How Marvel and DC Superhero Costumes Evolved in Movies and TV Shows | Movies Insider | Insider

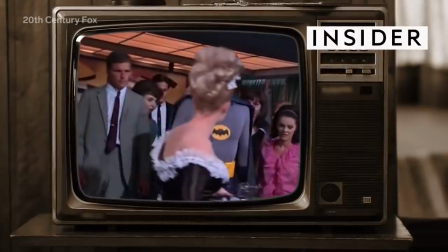When Batman appeared on TV screens in the 1960s, it's Batman!
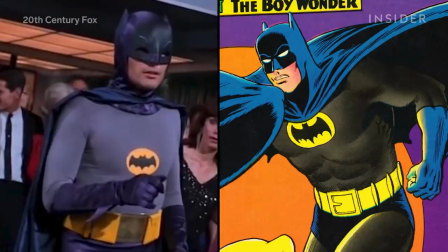His costume looked pretty similar to the comic book.
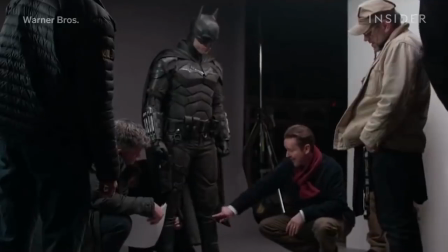But in 2022's version, the leotard became 3D printed black body armor, complete with a functional arm gadget and insignia.
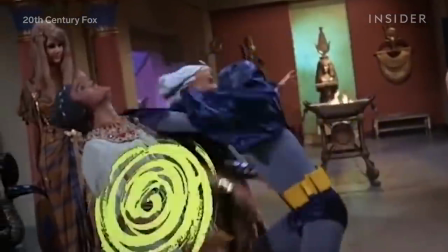Batman has come a long way, from spandex and nylon to practical flying wingsuits.
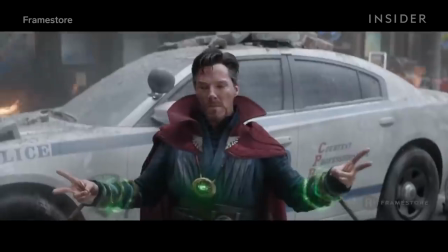And over the years, the mix of practical effects and CGI has created costumes that feel more real and believable to the audience.
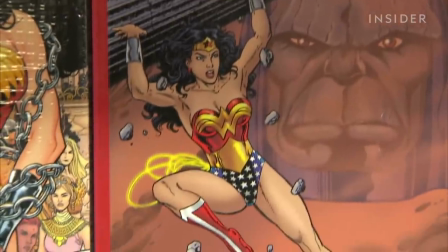In comic books, heroes often wear tight-fitting clothing to show off their superhuman muscles and strength.
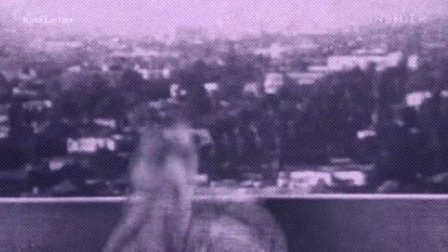But when superheroes began showing up on the big screen in the 1940s,
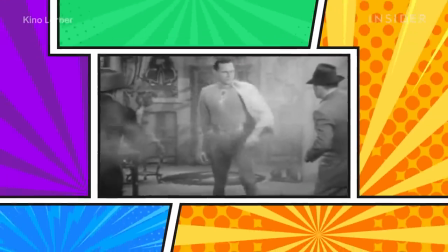those were tough shoes or suits for the actors to fill in real life.
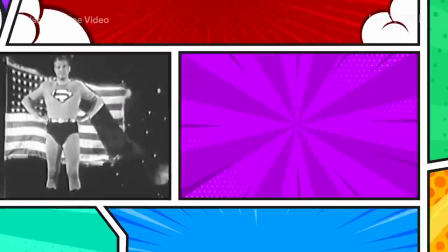Those body types weren't realistic, and neither were the materials. At the time, the most common fabrics for costumes were wool, felt, and nylon.
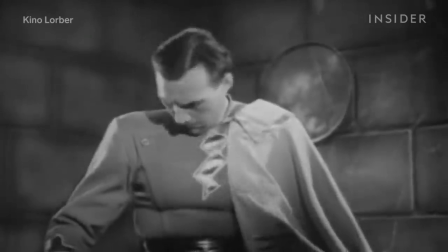Nothing skin tight like the comic books required. So the outfits were loose and ill-fitting, up until the invention of Lycra, or spandex.
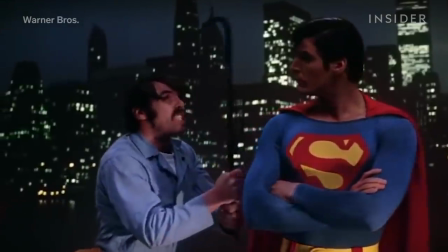1978's Superman showcased what would become one of the most popular superhero outfits, designed by Oscar-winning costume designer Yvonne Blake.
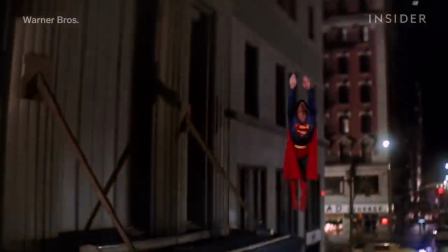Excuse me. That's a bad outfit!
She kept the trademark red underwear from the comic books.
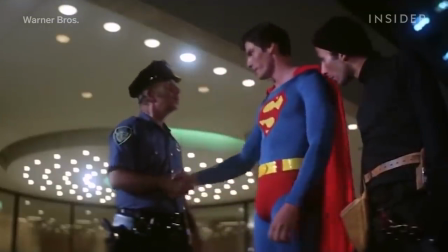Underneath, Christopher Reeve wore plastic protection, something normally worn by boxers.
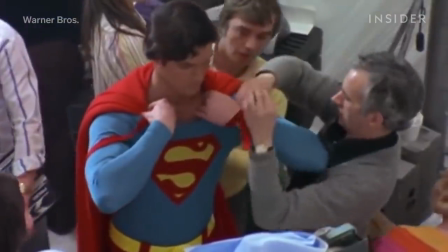But spandex can actually flatten out muscles, removing definition,
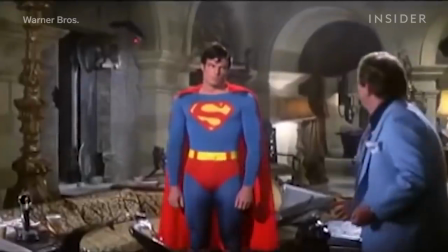so Reeve had to pack on over 30 pounds of muscle to appear stronger in the costume.
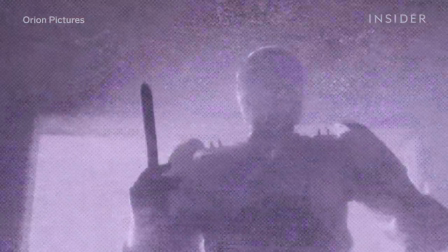That all changed in the 80s when robots took over our screens.
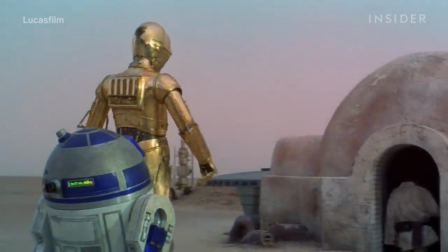C-3PO's design in Star Wars, combined with the physique of Marvel comic superheroes, soon paved the way for this armored superhero costume.
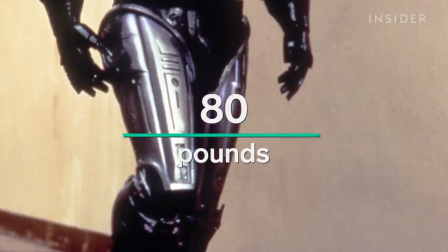RoboCop's 1987 armored suit weighed 80 pounds. To make something so bulky actually wearable,
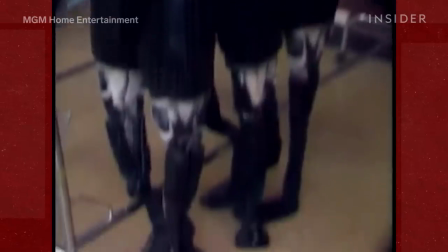the designers started with a flexible undersuit and covered it with a harness, to which they attached a fiberglass exoskeleton.
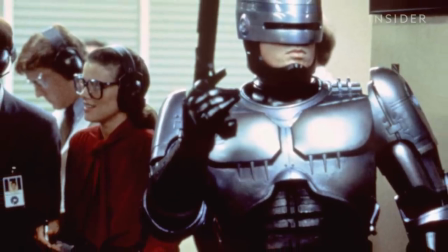The interior and the black sections were a mix of high-impact plastics and foam rubber,
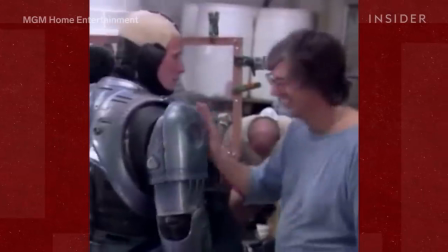which made the suit so hot, actor Peter Weller sweated out 3 pounds a day.
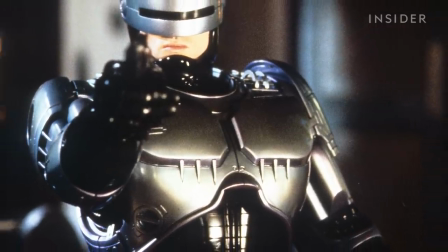The designers eventually installed an AC unit inside the outfit. This was also one of the first times that hero suits were somewhat functional.
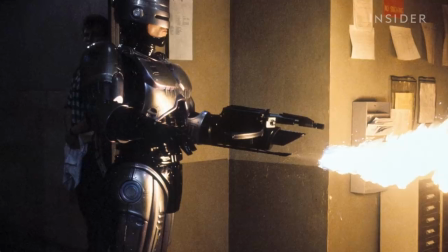The team had to build 7 different versions to show damage from different fight scenes,
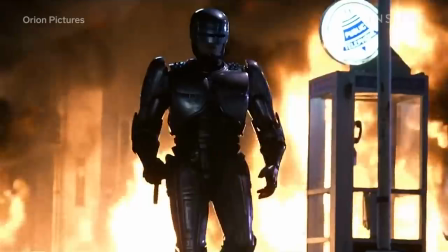including one made of special fireproof fiberglass worn by a stuntman.
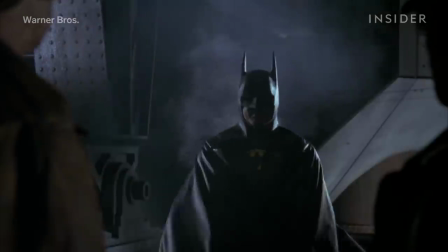Similar hard exteriors were also used to bulk up comic superheroes.
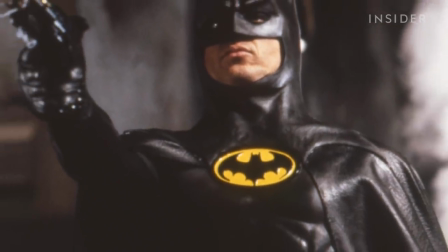Tim Burton upgraded Batman to armor in 1989, swapping the spandex and trunks with sculpted rubber muscles.
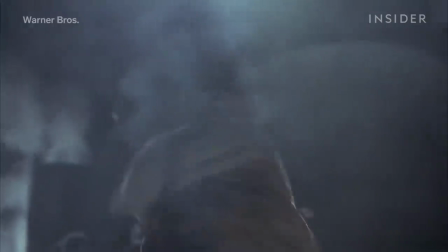It was a brilliant suit. I remember seeing that suit on location. It was a new idea and a new technique.
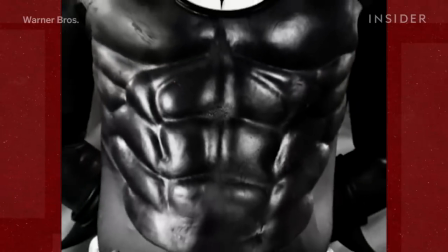The new idea? Using black foam rubber latex to make Batman's signature protective cowl.
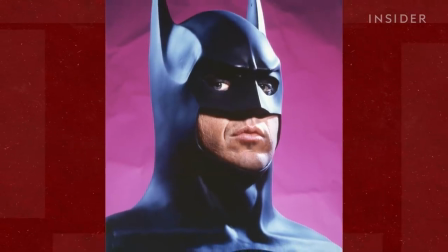Formed as one piece for a seamless look, the cowl was connected to the cape, upper bust, and neck.
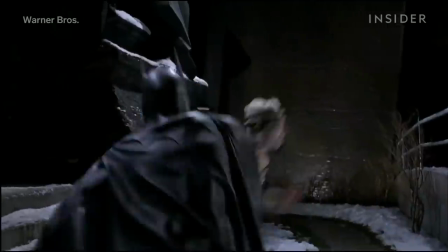This meant that actor Michael Keaton couldn't actually turn his neck in the costume.
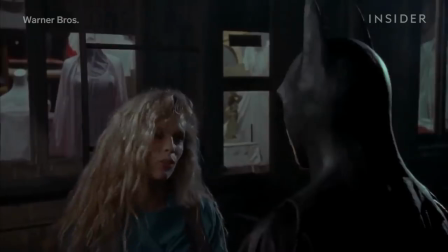Instead, to turn his head, he had to swivel his entire upper body. The complete outfit weighed just under 90 pounds, with the cape alone weighing 40 pounds.
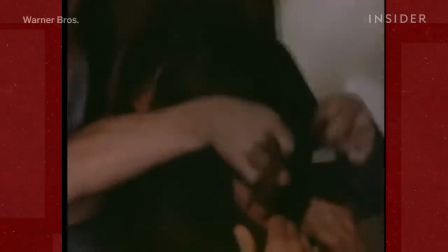And the extra weight, in addition to the stiff cowl, made fight scenes stiff and awkward.
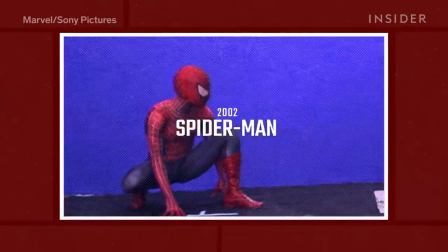One superhero who needed his full range of movement, Spider-Man.
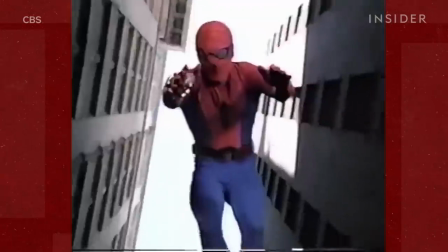His live-action debut in 1977's Amazing Spider-Man series was a basic head-to-toe spandex suit.
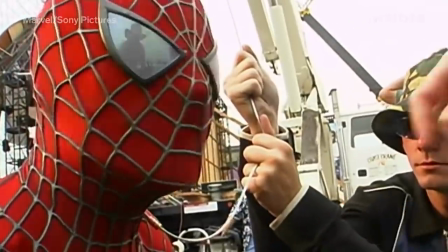But 2002's Spider-Man would start a new tradition of combining both practical and digital versions of the costume.
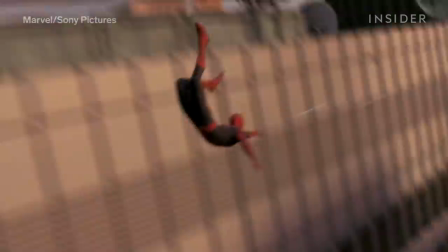Designers spent 4 months testing different versions of the costume to get the right fit and shape for Tobey Maguire,
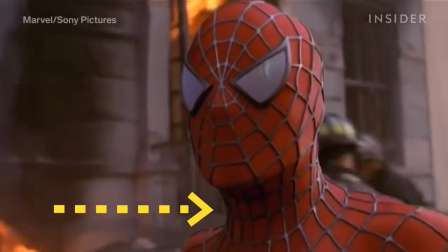with the heightened illusion of muscles through rubber web lining and shading. At the time, VFX designers struggled to animate faces,
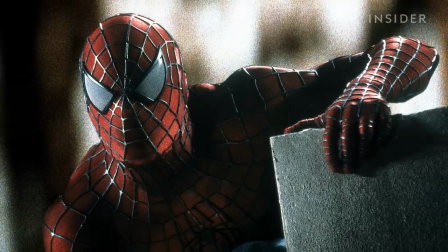but since Spider-Man wore a mask, he was a perfect candidate for incorporating a CG costume.